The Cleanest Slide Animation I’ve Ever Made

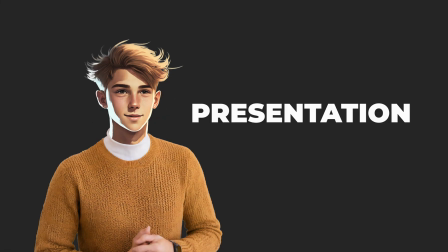Today you will learn how to create these animated presentation style slides with only two keyframes.
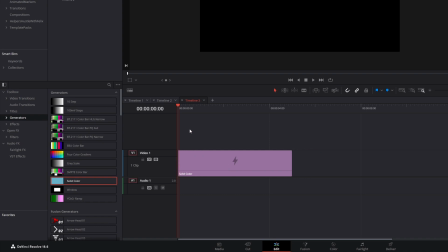We will start with dragging a solid color into our timeline. Now move the playhead over the clip and select it.
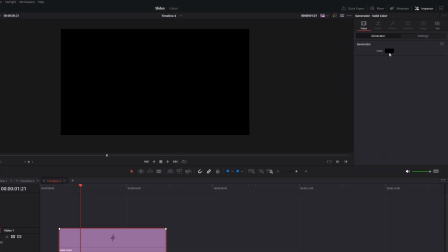Then you can go to the inspector and change this color parameter.
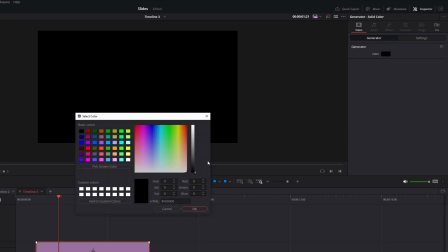If you click it, this box with a color selector opens up.
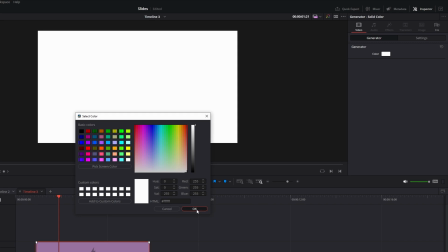let's change it to white and press ok next
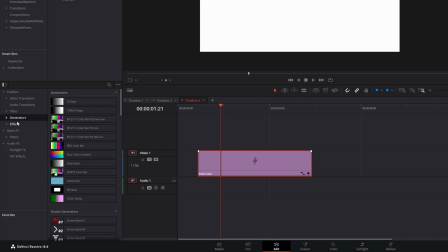we change the category from generators to video transitions scroll a little bit down or use the search and take the slide transition and drag it on top of our solid color
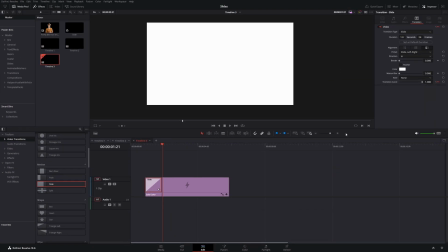now you can click it and let's check out the default animation first it's
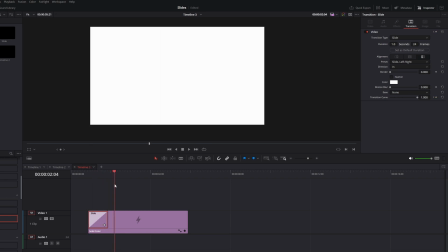this white background which goes from left to right first I want to change the direction so in the inspector change the preset slide left to right to slide right to left now
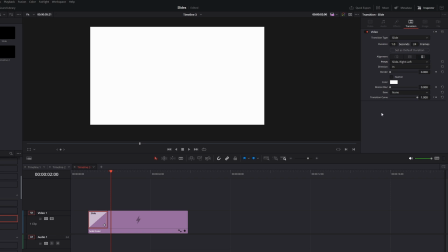our slide comes from the right then let's speed it up a little bit because it's way too slow change the duration to 12 frames or if your frame rate is different you can also change the
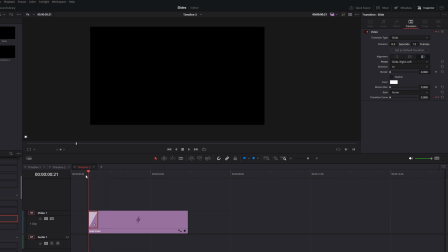seconds value let's have a look now it's faster it's quite hard on the eyes
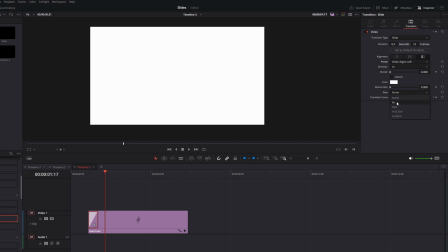so let's go back here and change the ease to ease out now
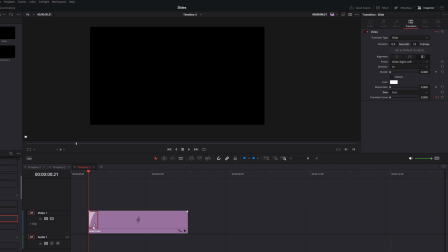you can see there's this curve in the transition and if you play it
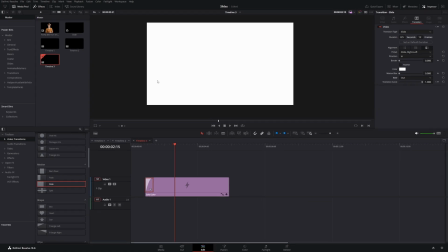back it slows down in the end okay that's it for the first step now let's click on the solid color and if you hold down the alt key and drag this clip to the top you will
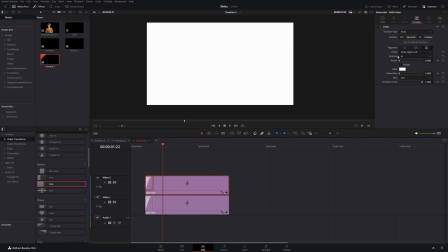duplicate it let's go back to the inspector and now you have to be careful don't change this color but go back to the video tab
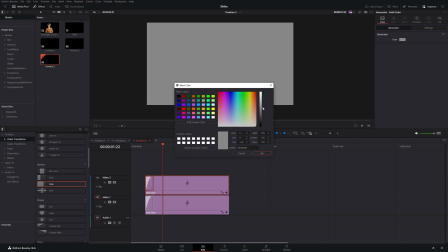and change this color let's change it to a gray okay
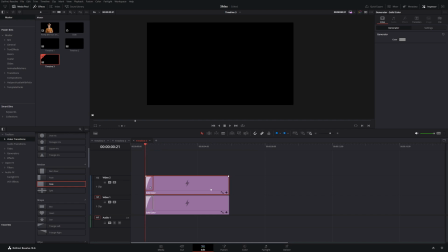then use the playhead to go to the front and now tap four times on your right arrow key to move four keyframes to the back then
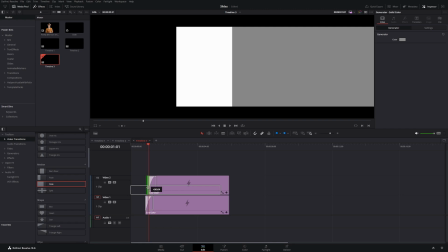change the clip so it begins at this
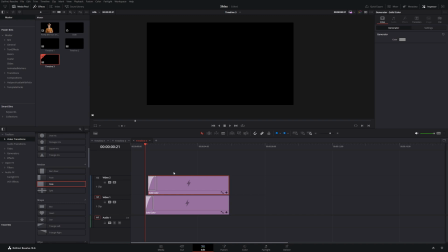point let's view it and
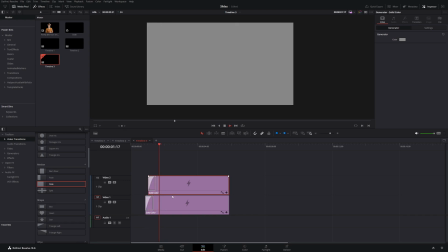it already looks quite interesting let's do the same thing again hold down the alt key and duplicate our clip bring the
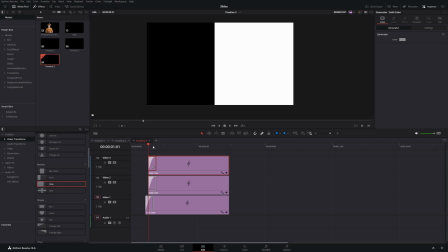playhead to the front and press four times on the arrow key
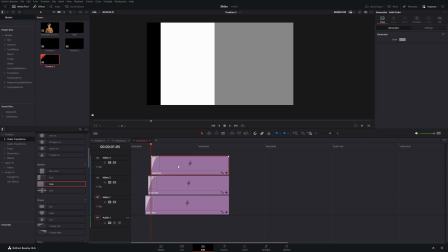now let's change the beginning of the clip to this point and we haven't selected a color for this top one yet so go to an inspector and change it I will I will select this dark gray
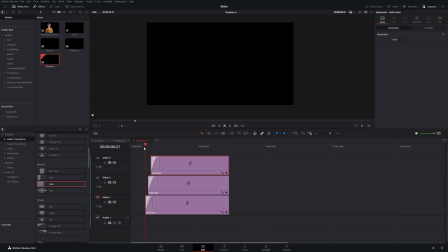let's watch it back yeah I like it now you can select these and right click them and then you have this option
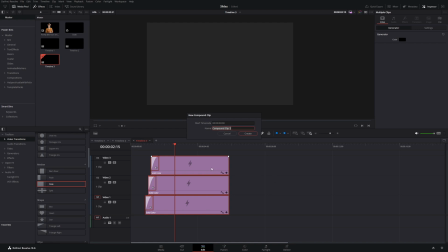new compound clip you can use this to organize your timeline better so let's give it a name background